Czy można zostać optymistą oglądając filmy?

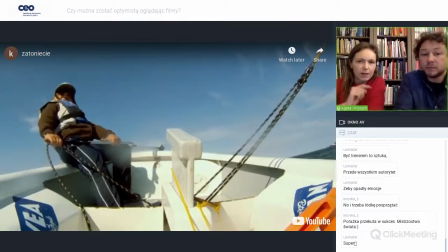6798s
Przepraszam jeszcze, że ci przerwę, ale w filmie jest też taki fragment, kiedy Mateusz rozmawia z kolegami i właśnie oni się go pytają, ty się jeszcze nigdy nie wywróciłeś? I on mówi, że nie. I to jest właśnie ten pierwszy moment, kiedy on się przewraca, kiedy rzeczywiście tonie.
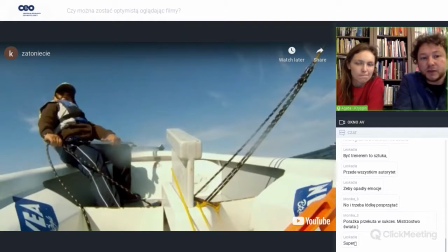6817s
Tak, to prawda. No i faktycznie ta praca kamery, ona tutaj ma zasadnicze znaczenie.
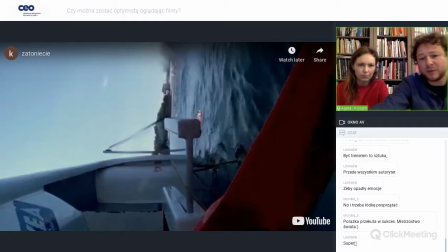6826s
Oczywiście mieliśmy z kilku kamer to, co się dzieje, ale proszę Państwa, no to wygląda tak...
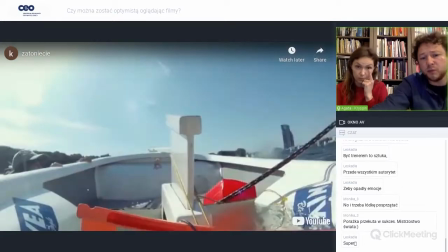6834s
Myślę, że po prostu my musimy być na tej łódce.
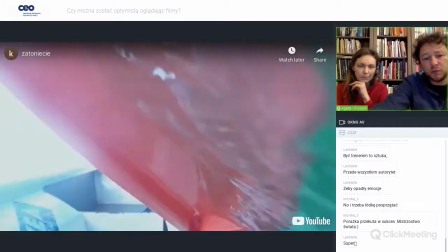6837s
My musimy być, jakby ta łódka musi być pod wodą, musimy poczuć trochę, jak to jest tam być pod wodą.
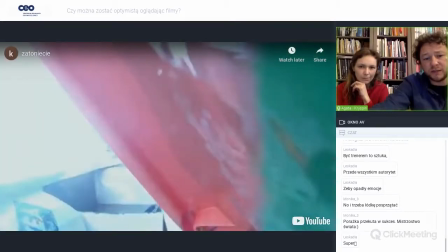6847s
Musimy się trochę gdzieś tam też zawiesić, żeby to był film, który
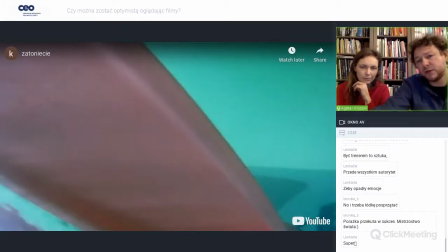6852s
uzmysłowi też nam tak naprawdę, no co się dzieje, no to jest film dokumentalny. W związku z tym to są jego prawdziwe emocje i myślę, że takie trochę zanurzenie w kinie, proszę sobie wyobrazić, zanurzenie pod wodę no jest po prostu bardzo,
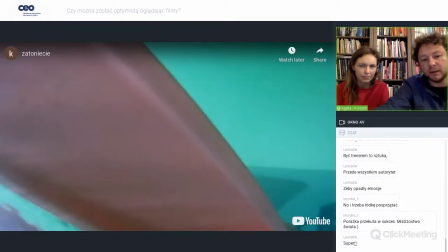6872s
no ma taki no niesamowity efekt daje.
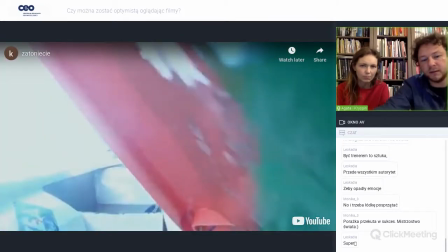6878s
Oczywiście słyszymy teraz ryk już motorówki, trener podpływa. Też od razu też chcę zaznaczyć, takie wywrotki, one nie są niebezpieczne z takiego punktu widzenia, takiego, oni mają kamizelki,
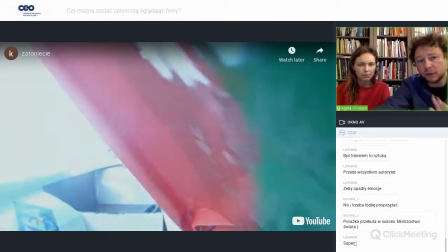6897s
to jest taki sport, który na szczęście jeszcze nikomu nie zrobił krzywdy, optymiści pływają na całym świecie, więc on po prostu wypadł i zasada jest bardzo prosta, tej zasady uczymy na pierwszych zajęciach, nie odpływaj od łódki,
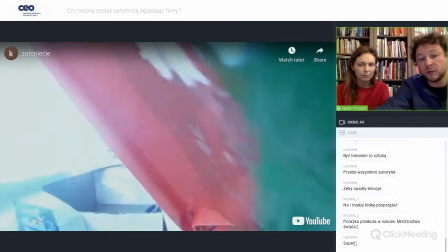6915s
łódka jest twoim sterem, jest twoim kołem ratunkowym i łódka się utrzymuje na wodzie, więc aha, i dzieci się słuchają w ogóle tego, co jest bardzo ciekawe, więc jakby on nie odpływa od łódki,
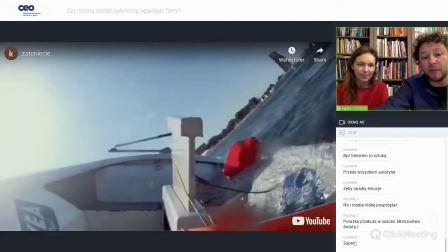6931s
trzyma tą łódkę, później szybko wskakuje do łódki,
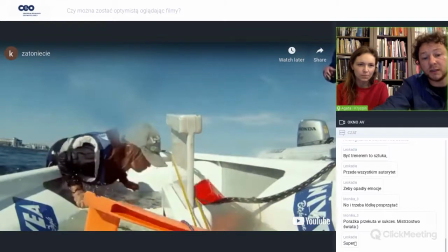6934s
no i jego zadaniem jest wylać wodę z tej łódki.
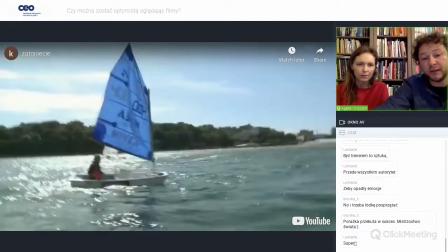6940s
Zawodnicy robią to sami, wiadomo, że jak jest to pierwszy raz, no to jest to na tyle traumatyczne wydarzenie,
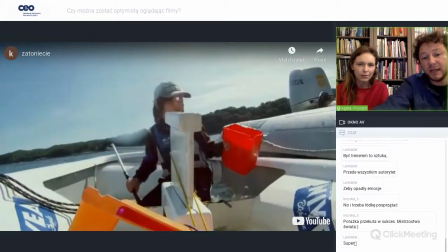6948s
że jednak podpływa trener i już na jednym ujęciu pokazujemy, mieliśmy to w kilku ujęciach, ale tu jest dramaturgicznie,
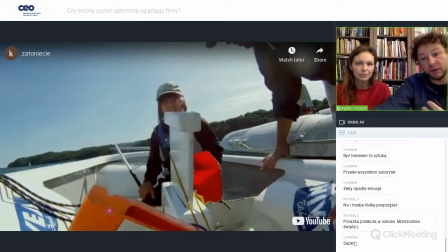6958s
nie chcemy tego, ja nie chciałem tego montować, tego filmu, po prostu wiedziałem, że ja muszę dać tutaj jeden do jednego, tak, bo jakby my siedzimy w fotelu, jesteśmy gdzieś tam zmrożeni i przerzucanie tych efektów na różne kamery, bliżej, dalej i tak dalej, to jakby totalnie nie o to chodzi.
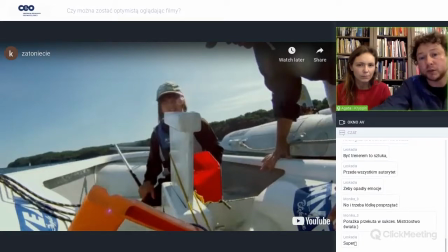6977s
Ja chcę, żeby widzowie totalnie zapomnieli o tym, że tutaj jest jakaś kamera i że jest ekipa i że są inni ludzie. Ta scena jest wyłącznie między chłopcem a trenerem, no i dlatego też dramaturgicznie tak zostawiłem.
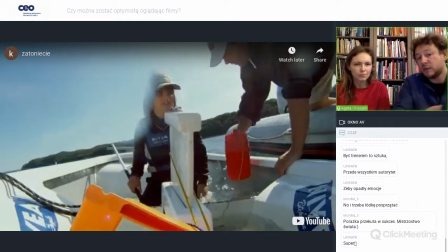6994s
No i oczywiście praca trenera, nie? Tak, i że ta scena też jest pokazana aż do samego końca, czyli jakby, tak. Jakby no ja czuję, że gdzieś ten strach, jak już Mateusz zaczyna odpowiadać, tak, nie panowałem nad żaglem,
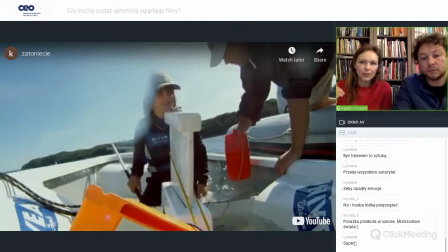7011s
nie puściłem, że on już jakby mówi, okej, okay, no zdarzają się takie rzeczy, że ja się wywracam też na łódce, no nie? I super, że ona jest właśnie pociągnięta do samego końca, że nie jest urwana tutaj na przykład, kiedy on po prostu przypływa i my możemy sobie myśleć, a no to już wszystko dobrze, no bo on po prostu podpłynął.
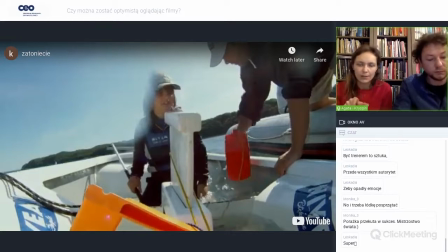7028s
Ja też mam wrażenie takie, oglądając ten fragment, że to rzeczywiście się dzieje, że to jest pierwszy raz Mateusza, że to jest pierwszy raz, kiedy on się przywrócił, że rzeczywiście to jest akurat tak uchwycone,